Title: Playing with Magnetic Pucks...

Hello everyone, I'm Dimitri with Howard Canucks and today's vlog is all about the NZXT Puck. We're doing a little promotional video for it. How about you, Puck? I have some really cool elements to do with cables and stop-motion graphics stuff. So before we move on any further, here's a message from our sponsor. Alright, so this is the Puck.
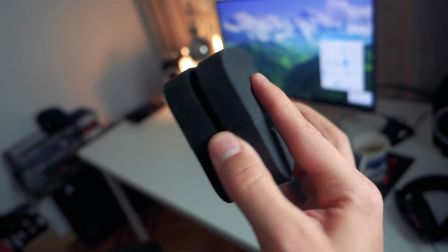19s
It's this very unique accessory that is magnetized. So this portion is magnetized, it is rubberized, feels nice to touch.
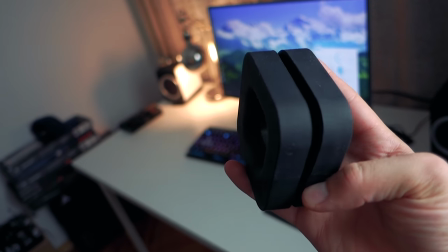25s
It has this cable management channel through over here so you can route longer cables You can also split in half like so
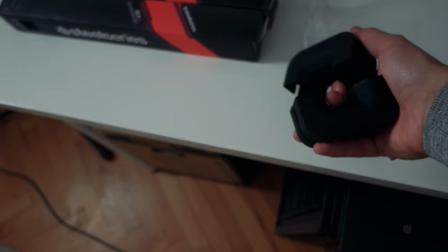33s
so for example if you were to mount one piece on top of the case one piece at the bottom You can sort of route one of the channels here And so the general message we're trying to send with this promotional video is the puck rules all No more cable mess type of in your in your space and because it's magnetic it can be attached to different surfaces So that's going to be also part of the promotional piece where I'll be sticking into a bunch of things and I'm hoping it's gonna look really good Let's start shooting. Oh look, it's snowing outside.
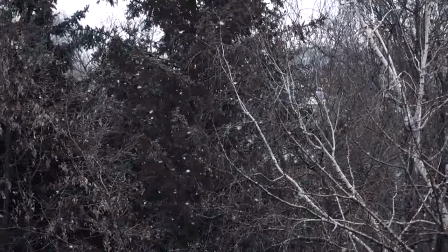60s
This looks so beautiful. Let's go in the balcony. This is gorgeous I love when the snow just slowly falls down.
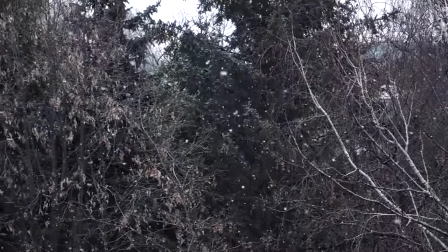66s
You know, it's not aggressive in any way. It's very calming All right back to the office. Let's go.
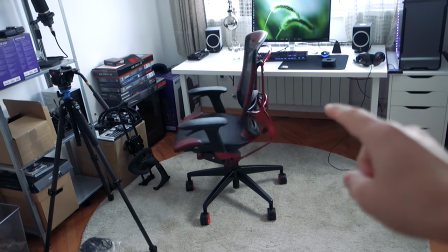74s
So on the agenda today are two things first is filming the chair review the trigger 350 SE and as you can see it's snowing out
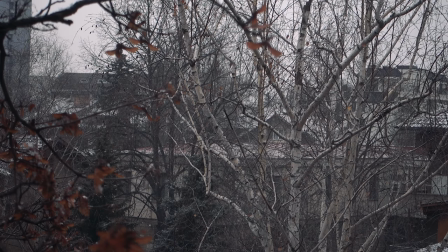82s
so we have nice ambient lighting coming from the outdoors you know no sunlight messing up with my white balance which is awesome and then two I'm have to
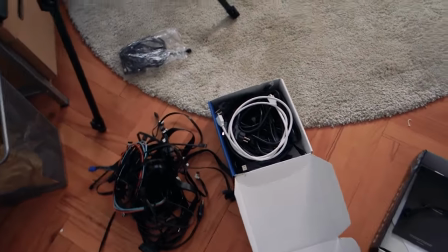90s
film the the cable spot for the puck and so what I'm trying
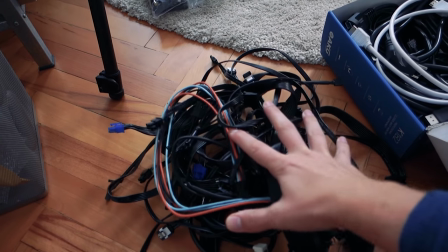95s
to do is assemble these cables as if like they've taken over the
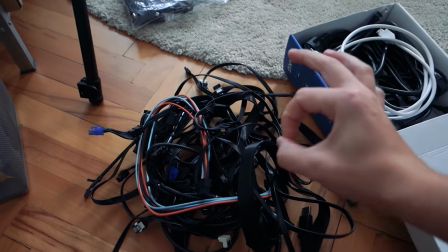100s
office and obviously they'll be like macro shots of cables spread around the office space
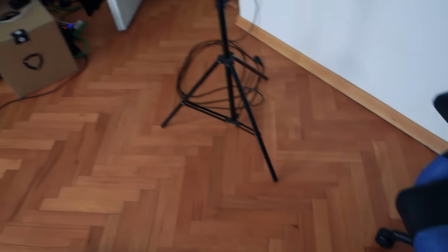105s
so they'll have to literally fill the entire floor with cables but just certain
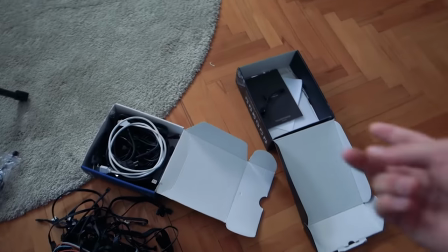110s
sections where the angle of the camera is and looks like my bag of cables or now that our two boxes of cables have come in very very handy.
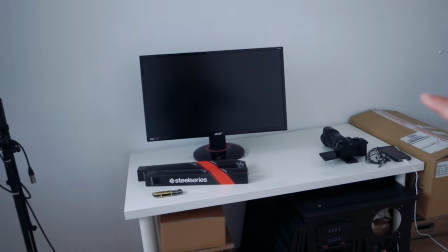118s
Now there is a reason why I have all this all these boxes stashed away into this one particular area because I am utilizing this corner to shoot
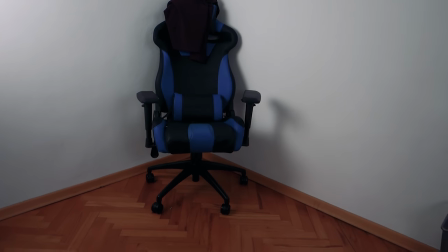126s
the chair stuff so I think it's got nice framing here because of the corner especially if I do like low angle stuff so that's where this
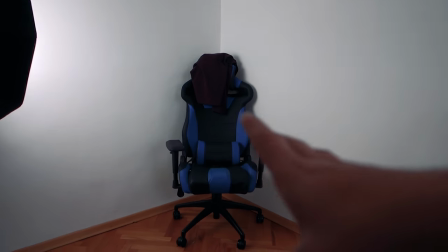134s
chair will be shot, a couple of shots there.
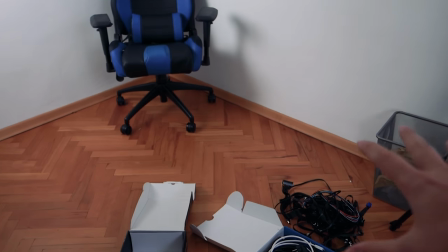137s
And also it just gives me a new appreciation for this extra space because usually this area is filled with all these boxes. So what we're doing for the spot is the puck appears in this cable infested space and the puck rules them all. So the first shot is me opening the door and like moving some of the, shuffling some of the cables around that are beside the entrance door.
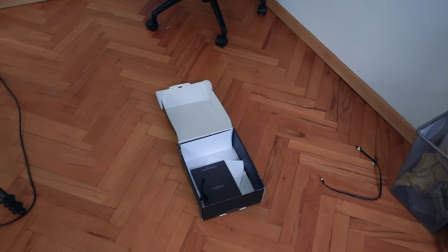165s
These cables so two boxes of cables have been occupied by the door.
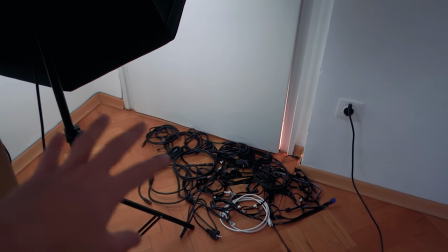169s
This is the opening sequence lighting here I have one softbox firing a little bit off an angle So we're not giving the cables too much light because
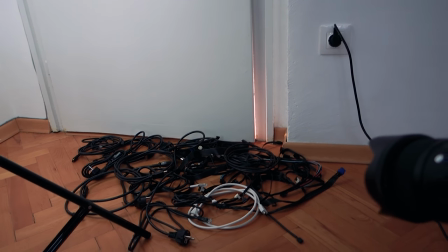177s
I'm trying to create this like eerie atmosphere of the cables taking over the office This is the angle of the shot that I settled with I
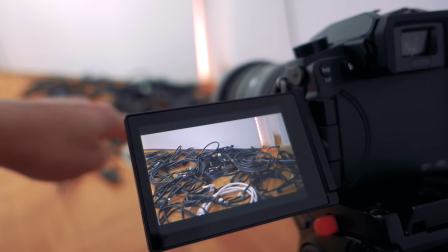185s
decided to bring the camera on the tripod So we have a little bit of depth and like coming on at an angle so we can see all these cables I added an extra light behind the door,
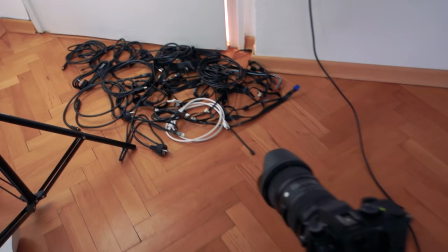193s
so we have a little bit separation from supposed to come from so yeah Yeah, let's do this first shot of me opening the door and coming into the office
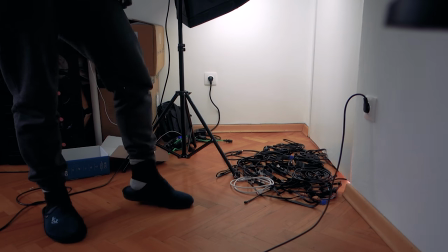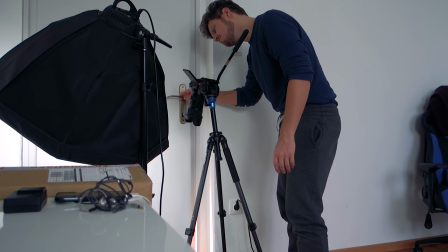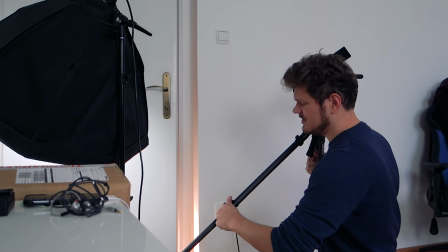213s
What I'm trying to do is capture a little bit
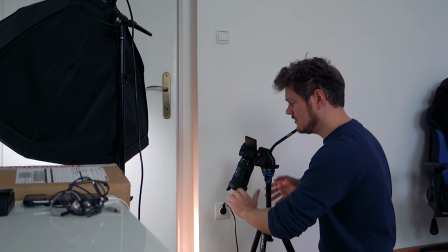216s
different angles on when the door is opening just in case I need to fill in a little extra shots
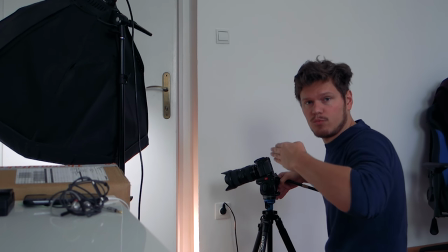224s
If I'm editing to music for example my original idea is to have one opening shot like what I did in the beginning but I'm
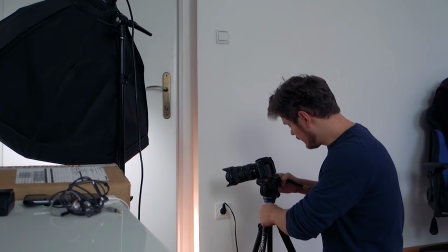231s
trying to be extra proactive in case I need to substitute
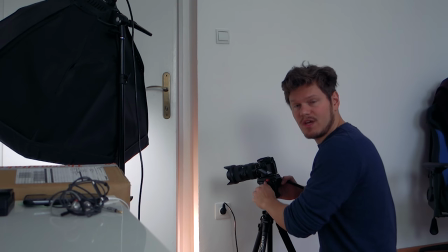236s
something else in there like I want to get a nice macro of all the cables.